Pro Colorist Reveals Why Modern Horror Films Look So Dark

Ike's. Did you notice that recently movies and TV shows are just getting ridiculously dark? Why? Let's try to solve that mystery. Oh, one more thing. When I recorded the section you're about to watch, I was dead sick. So my energy level might not be where it usually is at. So just letting you guys know. Let's jump in.
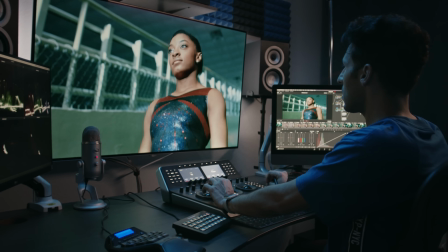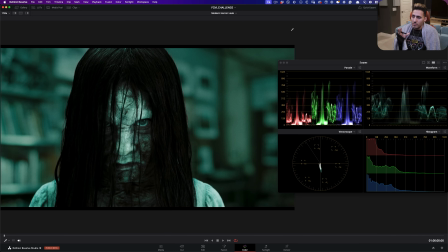[0:38]
So we'll start with the classic horror look.
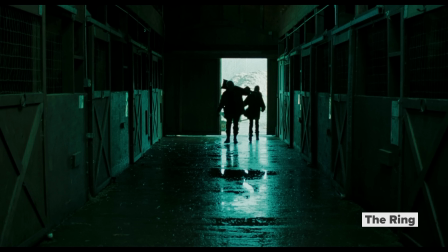[0:41]
So this is from The Ring, came out in 2002, and that is the epitome of like a horror look.
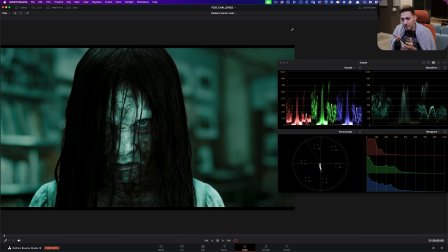[0:48]
A lot of other horror movies built their looks upon this, all the Saw movies.
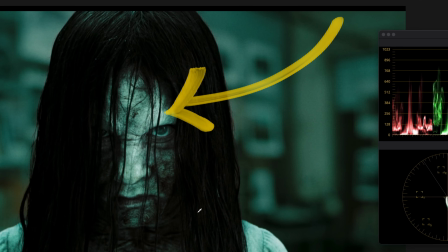[0:52]
This one is more bleach bypassy, right? So like look at the highlights, and that's what gives it like a really crazy contrast, and we can see it here,
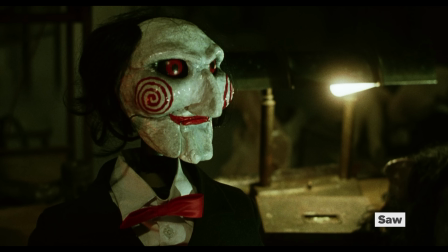[0:59]
whereas like with Saw, they just went nuts with colors and color separation.
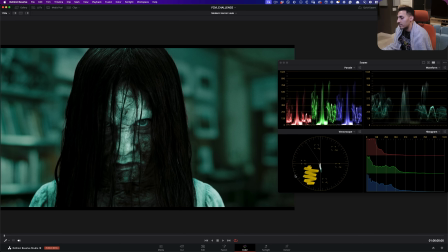[1:04]
And in the vector scope, we can see that this mostly lives in one quadrant, and that's also the separation between, say, something like this and all the Saw movies.
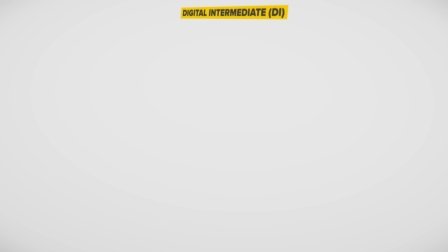[1:13]
This is 2002, so this is around that time when digital intermediary or DI is becoming a thing. Because before, you shoot something on film, you can color time it,
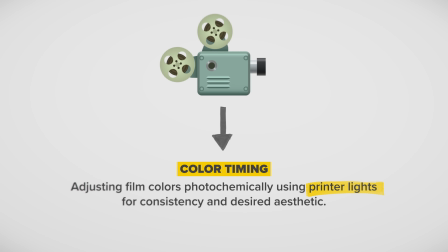[1:24]
meaning you can just use your printer lights to make it blue, red, green, right?
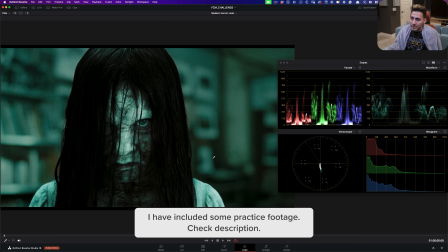[1:28]
So those are your options. But then after DI, people start experimenting with it.
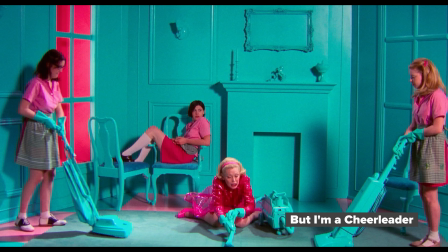[1:34]
So in the beginning, we always see these examples that are like really over the top, and I love them. You guys know me, and you guys know that I live for push looks.
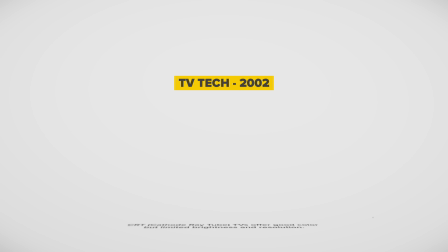[1:43]
Another thing that I want to tell you, this is also determined by the TV technology back in the day.
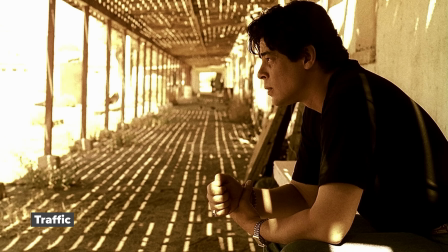[1:48]
There is no concept of HDR back in 2002. To maximize what's happening on the screen, everything was like really pushed.
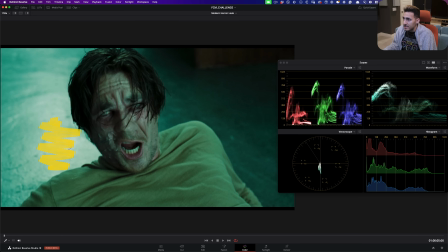[1:56]
We go to this example, just look at the highlights. You won't necessarily see that today.
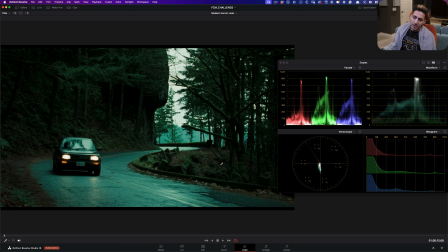[2:01]
Things are not going to be this pushed, this crazy. Then we go to this shot, and obviously with the restrictions of like the cameras back in the day,
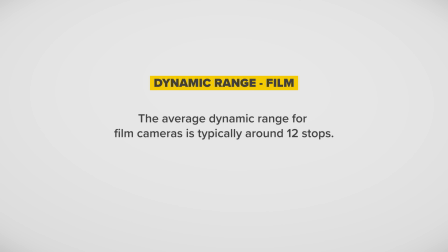[2:09]
yes, it's shot on film, but still it can only record X amount of dynamic range, right?
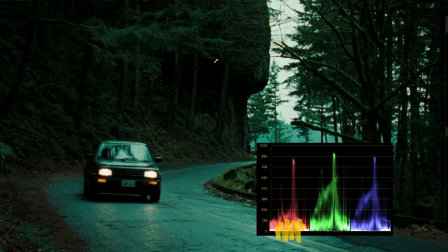[2:13]
So we get to see like how blacks are gone, like the shadow detail doesn't exist there, the highlights don't exist there, right?
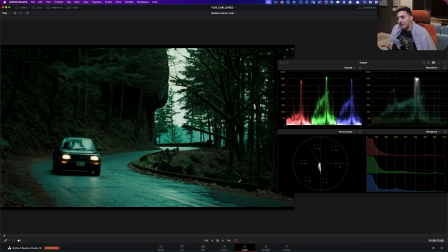[2:20]
It's a preference. I like it, but this to me is not a current hot look.
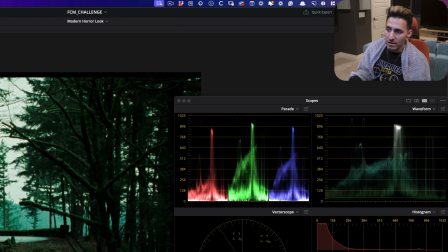[2:26]
This topic is subjective, so everybody's going to have a different opinion.
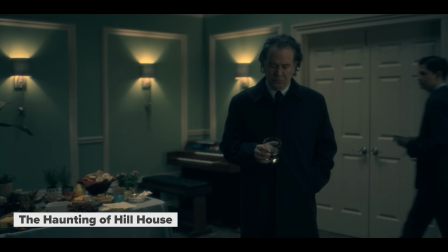[2:29]
Now we move on to the poster child of like what 2024 horror movie slash TV look looks like to me.
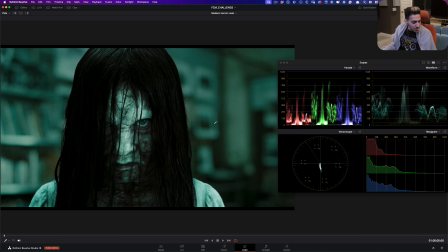[2:37]
This show, graded by Jill, just insane. If we go to interior shot like this and we look at that to like where everything is sitting, keep that in mind.
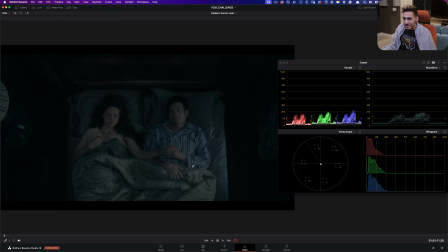[2:46]
And then we go to this, which is also an interior shot.
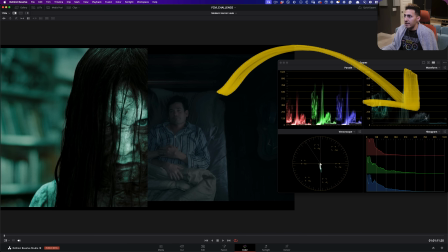[2:50]
So just like look at the difference, like where the brightest parts are sitting in this frame compared to where the brightest parts are sitting in that frame. So let's just say you say this is not fair, she's in the library or something. This is like they're going to sleep. Great.
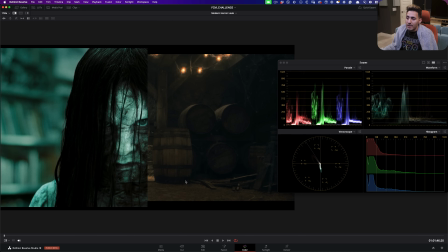[3:02]
Let's change the shots. Let's just go to like a bright shot, daylit bright shot, something like that.
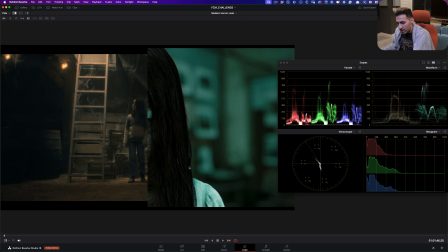[3:08]
Let me take the sizing reference and let's pan it.
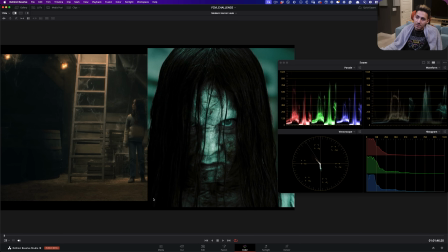[3:14]
Okay, so even if we look at something like this, these two, you can clearly see this is supposed to be literally daylight. And even then, it's not as bright or as contrasty as what we're seeing here.
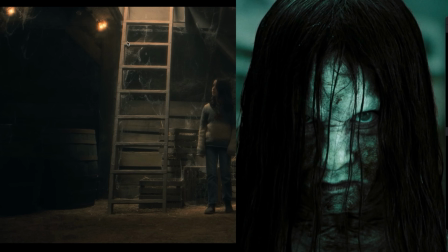[3:28]
Another thing that you're going to notice is that the overall contrast is really gentle and it's like lifted.
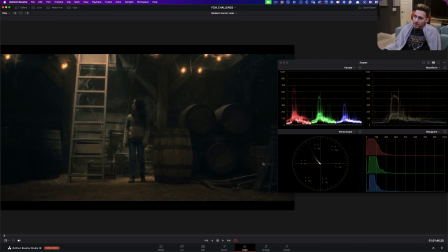[3:34]
It will never zero out. Another thing that I love about it, if I just go to this frame, is you'll notice a really nice misty feel,
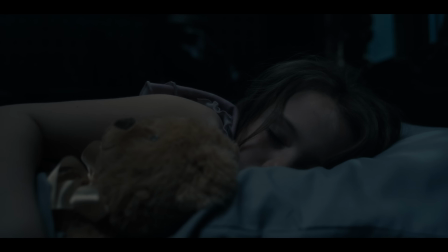[3:42]
almost like a black frost or one of those like filters applied on the lens,
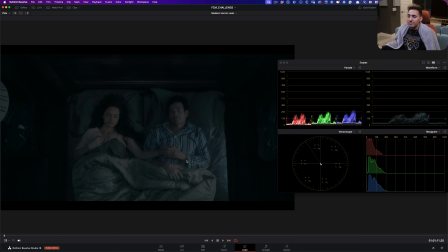[3:47]
right? So like we get like this really nice glowy feel.
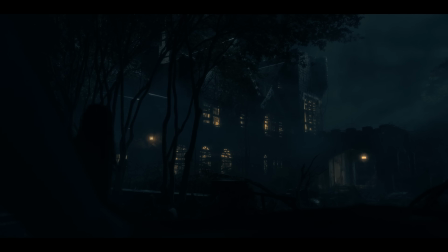[3:50]
And I love that because when we're talking about horror, we're already talking about something that's supernatural.
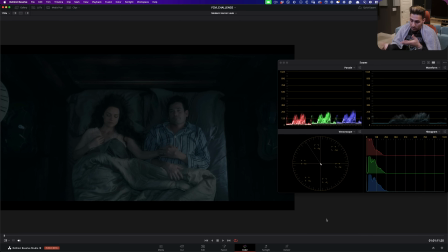[3:57]
It might or might not be real, depending on your beliefs, your religion.
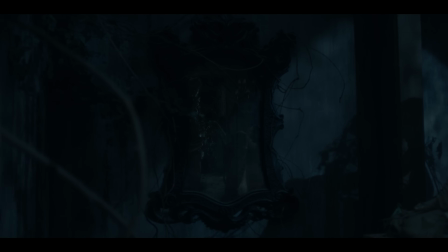[4:02]
So to create somewhat of a surreal vibe is always a plus because it's uneasy,
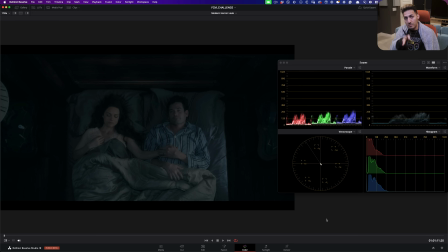[4:09]
it's unsettling because this is not what I'm seeing with my own eyes. Let's go through some other shots.
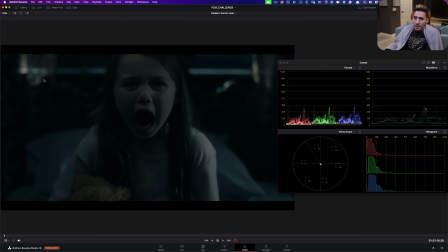[4:13]
Now look at this, even the highlights.